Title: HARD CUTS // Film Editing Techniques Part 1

Welcome to episode 1, Hard Cuts.
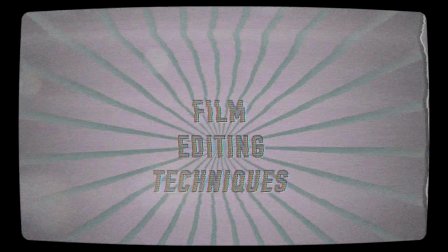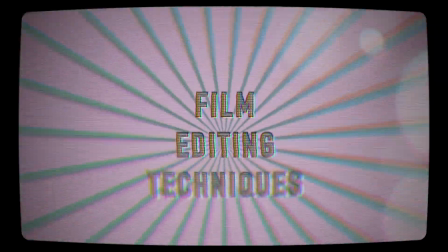Hard cuts are the basic editing technique. They're technically a type of transition, but I think it's way easier to look at them as a lack of transition. So you're literally cutting immediately from one clip to another with no kind of dissolve or effect in between the two. This is what gives it a hard edge and a hard name. If you look at this on your timeline,
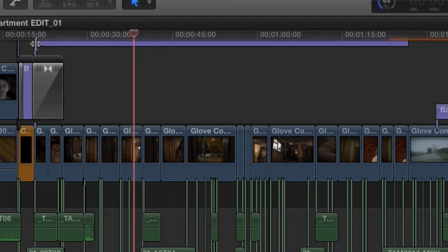[0:35]
the image on the left hand side of the screen is literally being replaced by the image on the right hand side Image on the right hand side is called the incoming clip as your timeline scroll bar or your Time indicator moves along your timeline telling you where you are There'll be two video files one on the left one the right and one clip is about to be reached and the other one is about to finish That's why you've got the outgoing and the incoming and if there's no transition between them it's going to just hard cut. You're literally going to have one image, bam, changes to another one. One of the best analogies I think you can look at when you're looking at film is building a house.
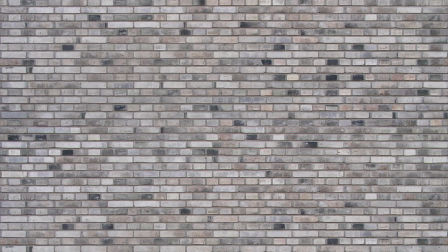[1:10]
So if you imagine a house made of bricks and each brick is a shot in the film,
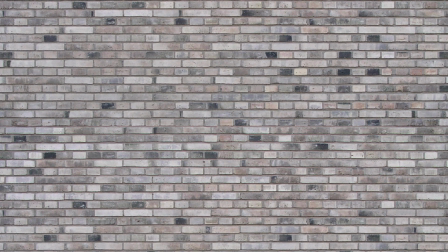[1:15]
you're basically reading this house from left to right and the hard cut is the centimetre or two of cement in between all the bricks. Now as a viewer, as someone casually strolling past the house, they're like, oh that's a house made of bricks but with the editors we see the cement we see the little bit of information that's just saying it's going from one brick to another however as we get further into the series we're going to look at all the different other ways that the bricks can be broken up and dispersed so that's with windows and doors and all kinds of fanciful things that are going to have different effects and impacts on the audience. The reason this image works so well is because if you think about how most bricks are all the same length which means there's a sense of continuity and flow to the bricks and inevitably in this metaphor to the film. Most shots are actually a very similar length in each sequence. This gives a certain scene a rhythm and a flow which makes it unjarring.
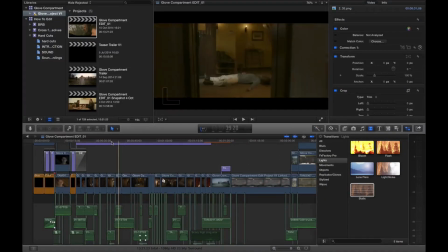[2:10]
It allows you to smoothly read the film as an audience viewer. You can see here in this timeline that this finished edit of the film actually
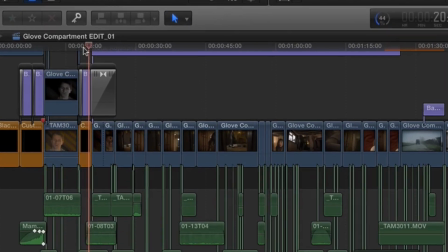[2:19]
most of the shots are very similar in length And that's not just on purpose,
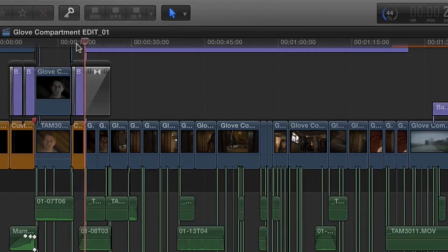[2:24]
but it's the natural flow of the film. As you play each clip, try pressing the pause button, the space key,
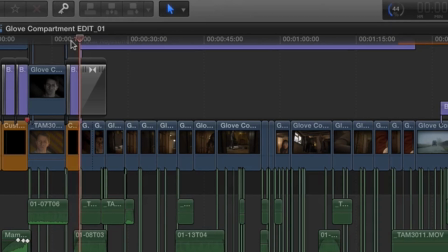[2:31]
at what you think is the point the shot should cut to a different shot. Then don't do anything, rewind it back and do it again. And once you start to hit the space bar on the same moment several times,
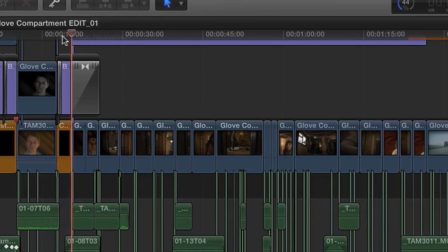[2:43]
you're going to start to realise that that's the point that instinctively and naturally is the edit point, at least as far as you're concerned.
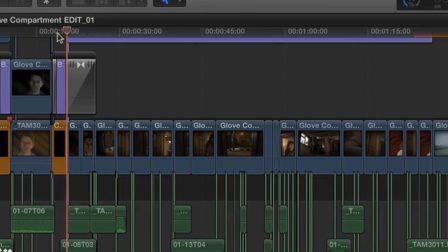[2:49]
You've got to start trusting your instincts and you've got to start feeling the flow of the scene. So when you have a longer brick, you're essentially having a longer take. Now the reason it's called a long take rather than a long shot is because long shot is a descriptive term used to describe a wide-angle shot whereas a long take is descriptive and specifically about the length of the shot. If you have a series of long takes and then they are interrupted by a sudden short take then it's obviously going to be very disrupting for the audience. Take a look at this sequence from my film Glove Compartment, you can see how these really short takes essentially show that they aren't part of the natural flow of the film.
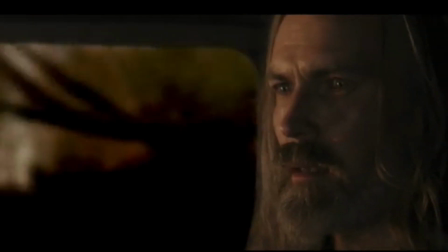[3:28]
Obviously this works in conjunction with the actual images which differ drastically in terms of content to the main flow of the scene. The shots are differentiated from the main action, it allows the audience to separate out this information as something which doesn't belong. Similarly another aspect which will make a scene jarring for your audience is just simply cutting to whoever's talking. It's not a natural mode of editing. What you want to do is cut your scene around the protagonist of the scene.
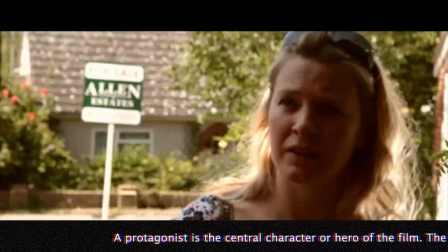[3:54]
So if you have a dialogue between a protagonist and another character, whoever's talking isn't necessarily the most interesting thing going on in that scene.